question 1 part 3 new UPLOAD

When looking at the font used, we can again see that it is Urban Jungle. This shows that I have used the same font across all three of my media packages, the poster, the website and the trailer.
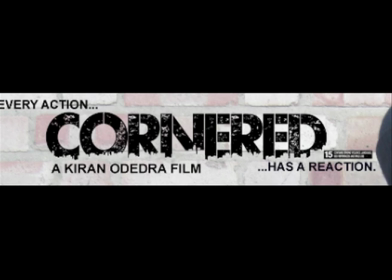[8:27]
This again creates house style and consistency, clearly showing that all the media products are related. When looking at mise-en-scène and props, we can clearly see that I have used money,
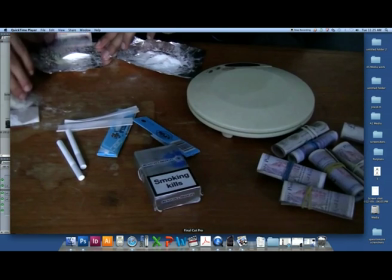[8:38]
drugs and iconic weapons, also vehicles.
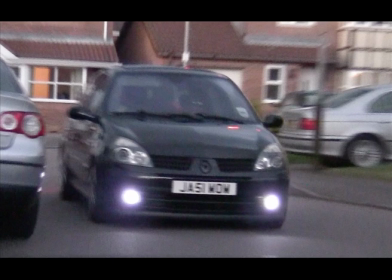[8:42]
By doing this, I am clearly showing the narrative and the struggle that the young teenagers are facing. When looking at the way that my character is dressed throughout the film, we can see that throughout the trailer,
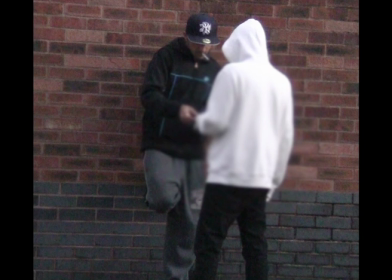[8:54]
we can see that he wears a baseball cap and often hooded jackets. This fits typical conventions of social realism films.
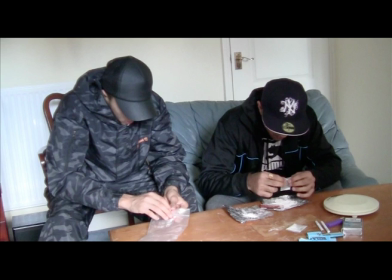[9:02]
This also allows audiences to relate to the characters that are in the film, and this in turn would make the film more appealing to them.
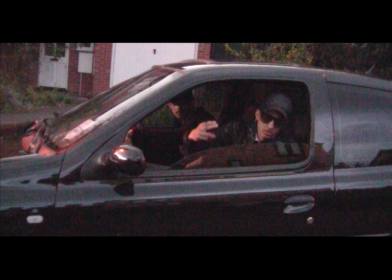[9:09]
I have decided to purposely dress my villains in full tracksuits and hooded tops. By doing this, this also portrays them as negative characters and also fulfills stereotypes.
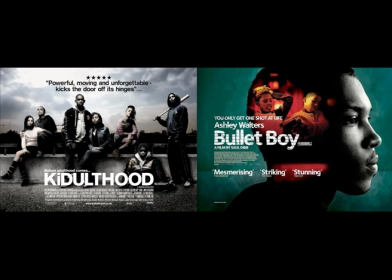[9:21]
When looking at the Kidulthood and the Bullet Boy trailers, we can see that violence is a heavy element.
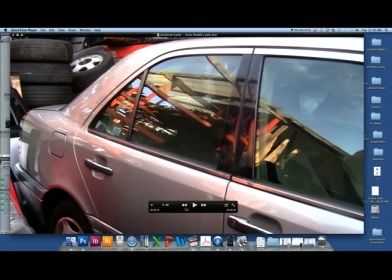[9:27]
I have decided to follow this. I did this because it clearly shows that my film is for a social realism genre.
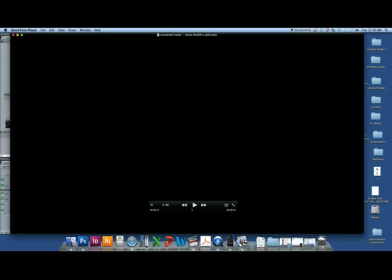[9:35]
It also shows the problems that the young character will be facing. This again is something that audiences could relate to.
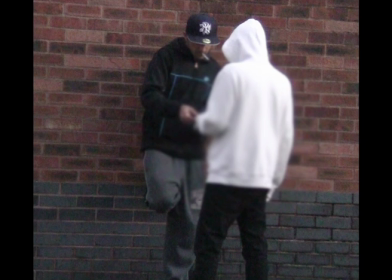[9:44]
As the trailer progresses towards the end, I have tried to create a sense of enigma, as I did not want to give too much away.
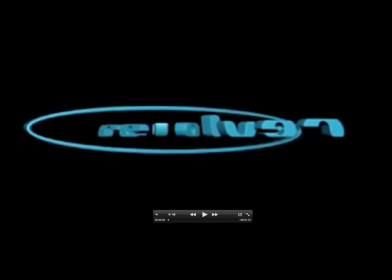[9:50]
Therefore, as the bat swings towards the camera at the end of my trailer, I simply cut it out to black.
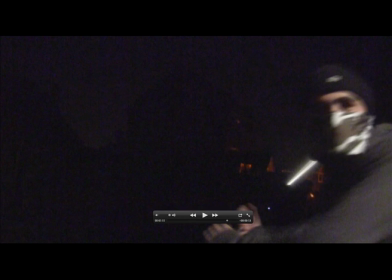[9:55]
We do not see the character after he is hit. This creates a sense of enigma and may persuade audiences to go out and watch the film. The film then cuts out to the name of the film. This in turn could allow viewers to come up with their own alternative ending. We can see on the other hand that I have developed some conventions. For example, in both my Bullet Boy trailer and my Kidulthood trailer, we could see that females play a
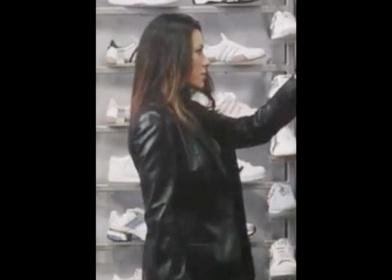[10:28]
definitive role, although it is often sexualized and submissive. In my trailer, there is no mention of a female.
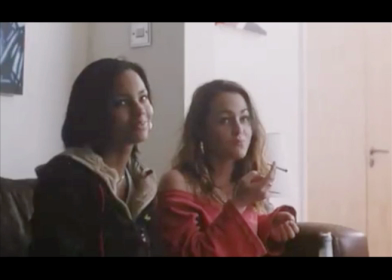[10:35]
I have done this purposely, so that the focus is on the male characters and the problems that he is facing.
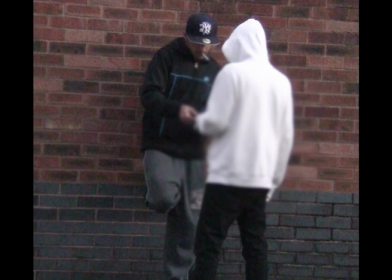[10:42]
This also, again, would allow viewers to relate, and also makes my film trailer realistic. When looking at the Kidulthood trailer, we can see that the title of the film comes on at the beginning.
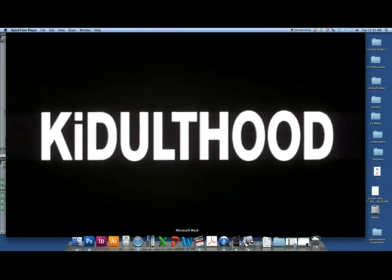[10:55]
I have decided to challenge this convention and put on the title of my film at the end.
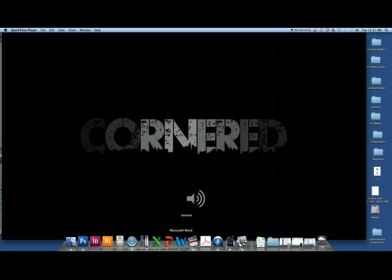[11:00]
I did this purposely, so that by the end of the trailer, viewers will already be hooked and really want to know what the film is called. Therefore, they will go out and search the film, and therefore access the website, and again use social networking sites to promote the film. I wanted the title to be the last thing that audiences see, so then it's inside their mind and it's something that they remember.
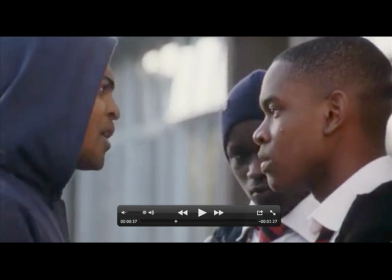[11:24]
When looking at the conventions for the Kidulthood trailer, we can see that aggression is immediately visible. However, with the Bullet Boy poster, aggression tends to build up,
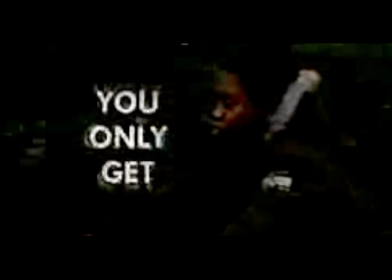[11:37]
and we can clearly see a sense of disequilibrium towards the middle and the end of the trailer. I have followed Bullet Boy with this convention and not decided to use disequilibrium straight away,
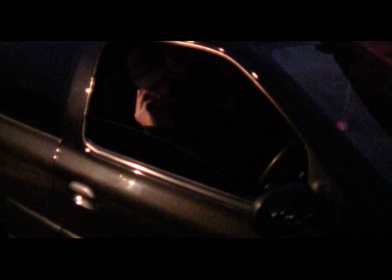[11:50]
as this could bore audiences. And by using disequilibrium straight away, it would take away from the entertainment value that I am trying to portray.